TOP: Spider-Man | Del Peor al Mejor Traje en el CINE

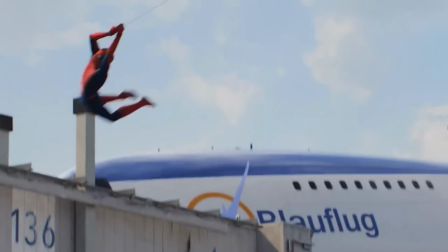405s
Sin olvidar que durante el homecoming Cargó con Karen Que existía Nunca me terminó de molestar pero tampoco de agradar No sé ustedes
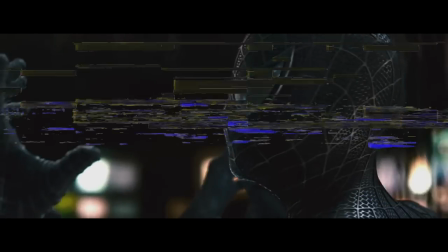414s
Traje negro,
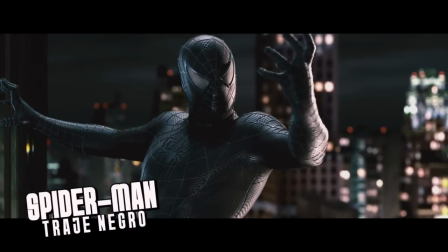415s
no hay mucho que comentar de este Más que es el mismo disfraz que conocemos De la trilogía de Sam Raimi Con un color grisáceo tirándole a tonos azules Y
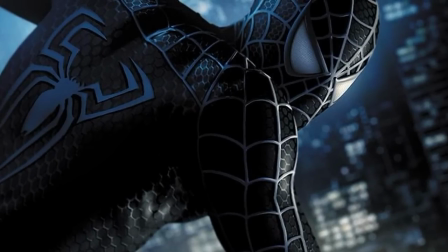423s
que en la sombra se veía totalmente oscuro El logo también es rediseñado Con unas patas dobladas Que dan la sensación de tener
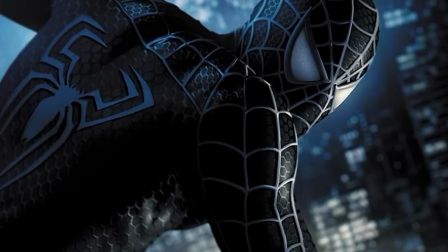431s
atrapado al protagonista Lo cual está muy bien Sin embargo y a pesar de lo bello que en mi opinión es No lo vemos demasiado en la película,
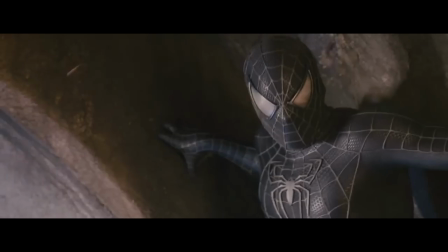439s
solo durante la pelea con el hombre de arena Fuera de ahí hay escenas eliminadas O
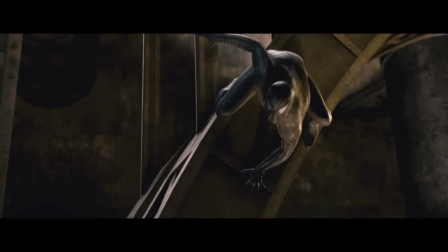443s
mucho marketing que nunca terminó siendo del todo aprovechado No me malentiendan,
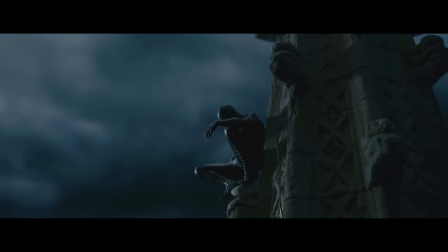448s
también me hubiera gustado algo más clásico como de hecho se tenía planeado Sin embargo, y siéndoles honestos, siento que lo que presentaron es algo simple,
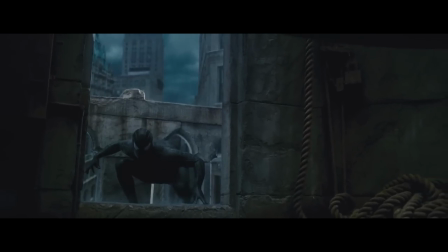457s
elegante y que no necesitaba más A tal punto de que incluso hoy para sus fanarts de The Amazing Spider-Man 3 o
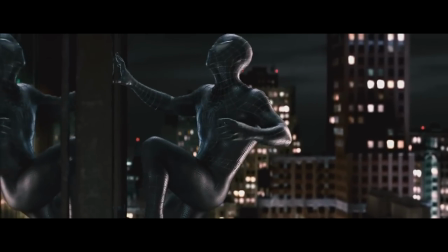463s
Spider-Man 4 toman de inspiración este black suit para los que les gustaría que tuviera Andrew Garfield o Tom Holland
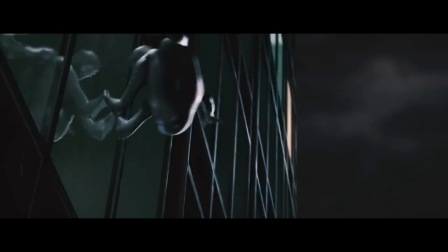469s
lo cual nos deja claro que en medida mayor o menor se volvió en una apariencia icónica
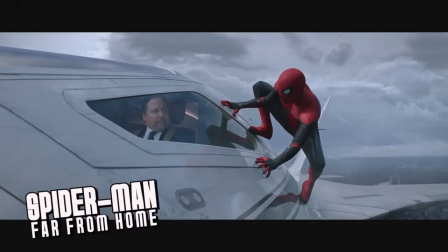477s
Traje de Far From Home Para la batalla final de esta película Peter se ve obligado a crear un nuevo
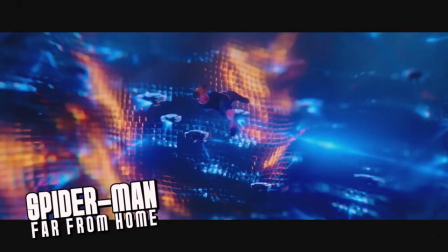483s
disfraz que reemplazaría al clásico azul por un negro una araña blanca en la parte trasera y en
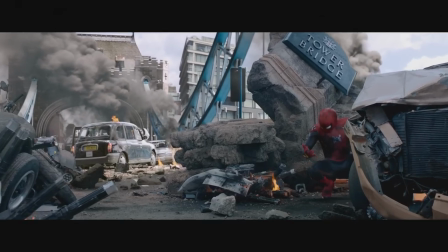489s
cuestión de tecnología no había muchos cambios, salvo que los lanzarredes eran más pequeños y ya no eran visibles.
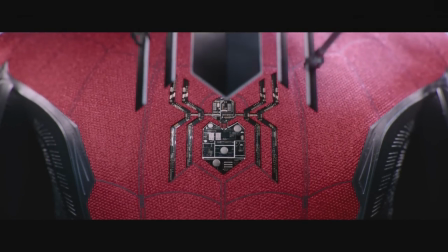495s
La máscara es la misma y el logo de enfrente cuenta con un relieve blanco.
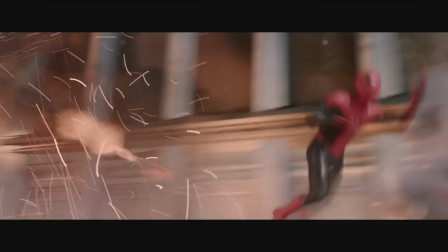499s
Me gusta porque simplificaron el diseño al estilo del primer disfraz que utilizó Superior Spider-Man o
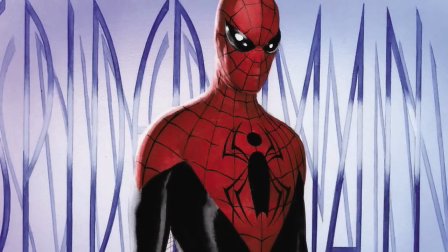505s
por lo menos ese viejo diseño de David Williams que más tarde rediseñaría Alex Ross para la cinta de 2002.
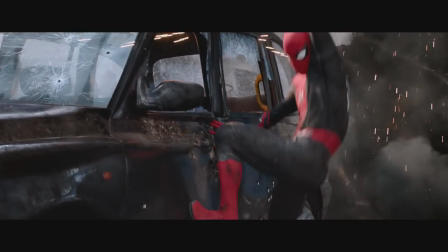512s
El resultado a mi parecer es muy elegante, se ve bien en batalla, aunque sigue con esos detalles innecesarios que quedan de más.
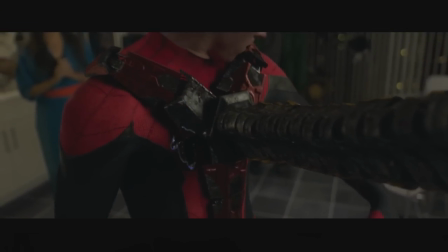521s
Al que conocemos como traje híbrido.
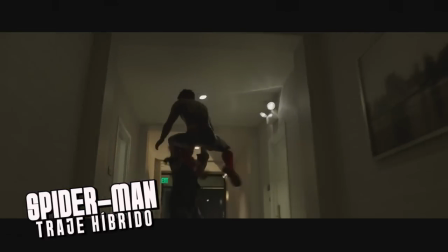524s
Cuando revelaron este traje, creo que como muchos me sentí insultado porque parecía otra Iron Spider sin chiste,
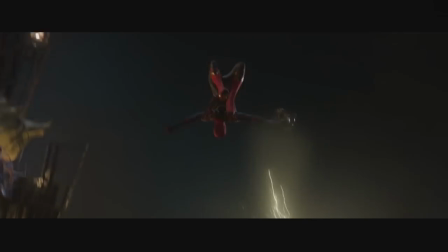532s
pero curiosamente me pasó algo parecido a lo que viví con el de Spider-Man de PlayStation 4.
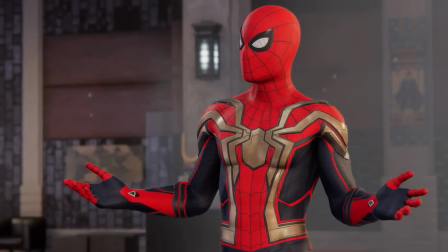538s
Entre más lo veía, más me gustaba. Pienso abiertamente que el símbolo podría ser blanco, pero así como está es elegante y bien.
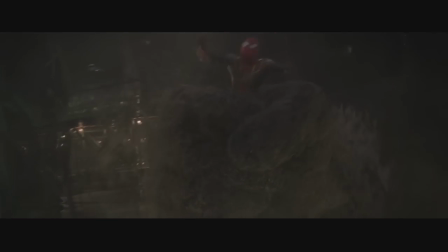546s
Bueno, no hay mucho que comentar, salvo que es el mismo de Far From Home, pero que cuenta con los restos de la tecnología de la Iron Spider.
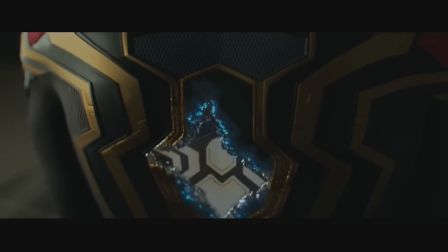554s
Si le tenemos que agarrar alguna crítica es que la araña de la espalda no me gusta, no le agarro la forma, se me hace visualmente caótica sin razón alguna.
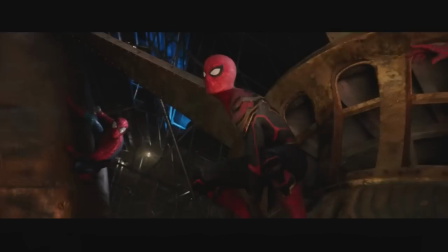562s
Pero sin dudarlo es una versión mejorada del Iron Spider y una obvia forma de diferenciar
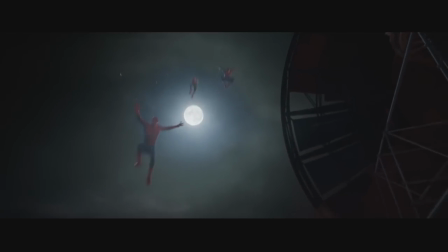567s
y destacar al Peter I de sus compañeros durante los compases de la batalla final de No Way Home.
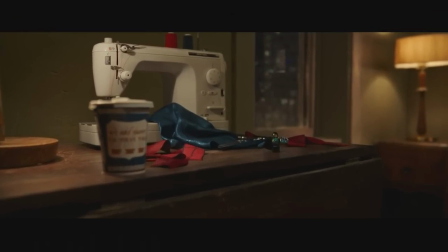573s
Y hablando de el Final Suit, tremenda maravilla.
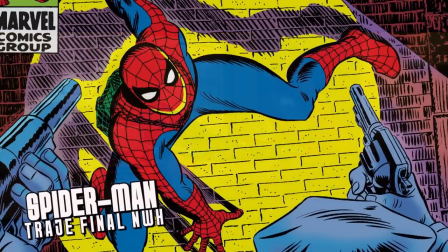577s
También inspirado en los dibujos del buen John Romita Esta cosa nos
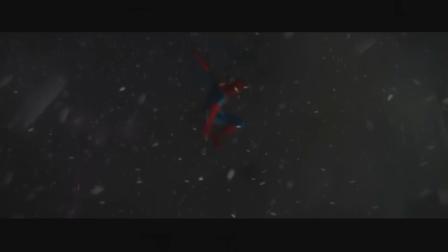582s
sorprendió al final de la película Porque cuenta con detalles que además de ser referencia a las dos versiones
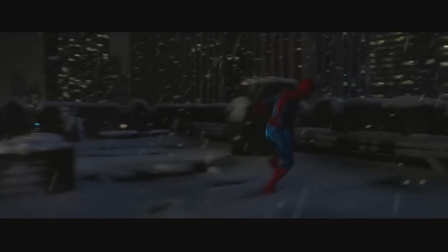587s
cinematográficas anteriores Tiene elementos visuales que lo diferencian por sí mismo
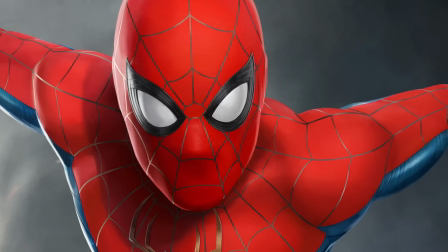592s
En primer lugar una paleta de color machillona Quizá apropiada para las escenas
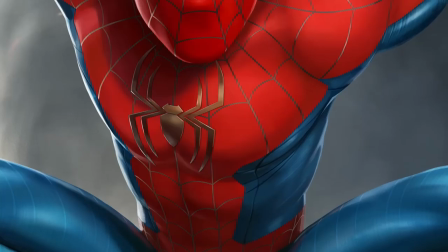597s
nocturnas de justo la secuencia final de la película Y lo que en mi opinión le da puntos superiores a los
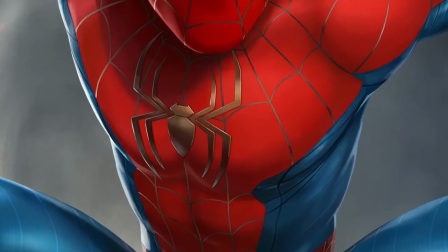605s
anteriores es que la araña fue rediseñada con unas patas más largas asemejándose a la que tenía Andrew Garfield o Tobey Maguire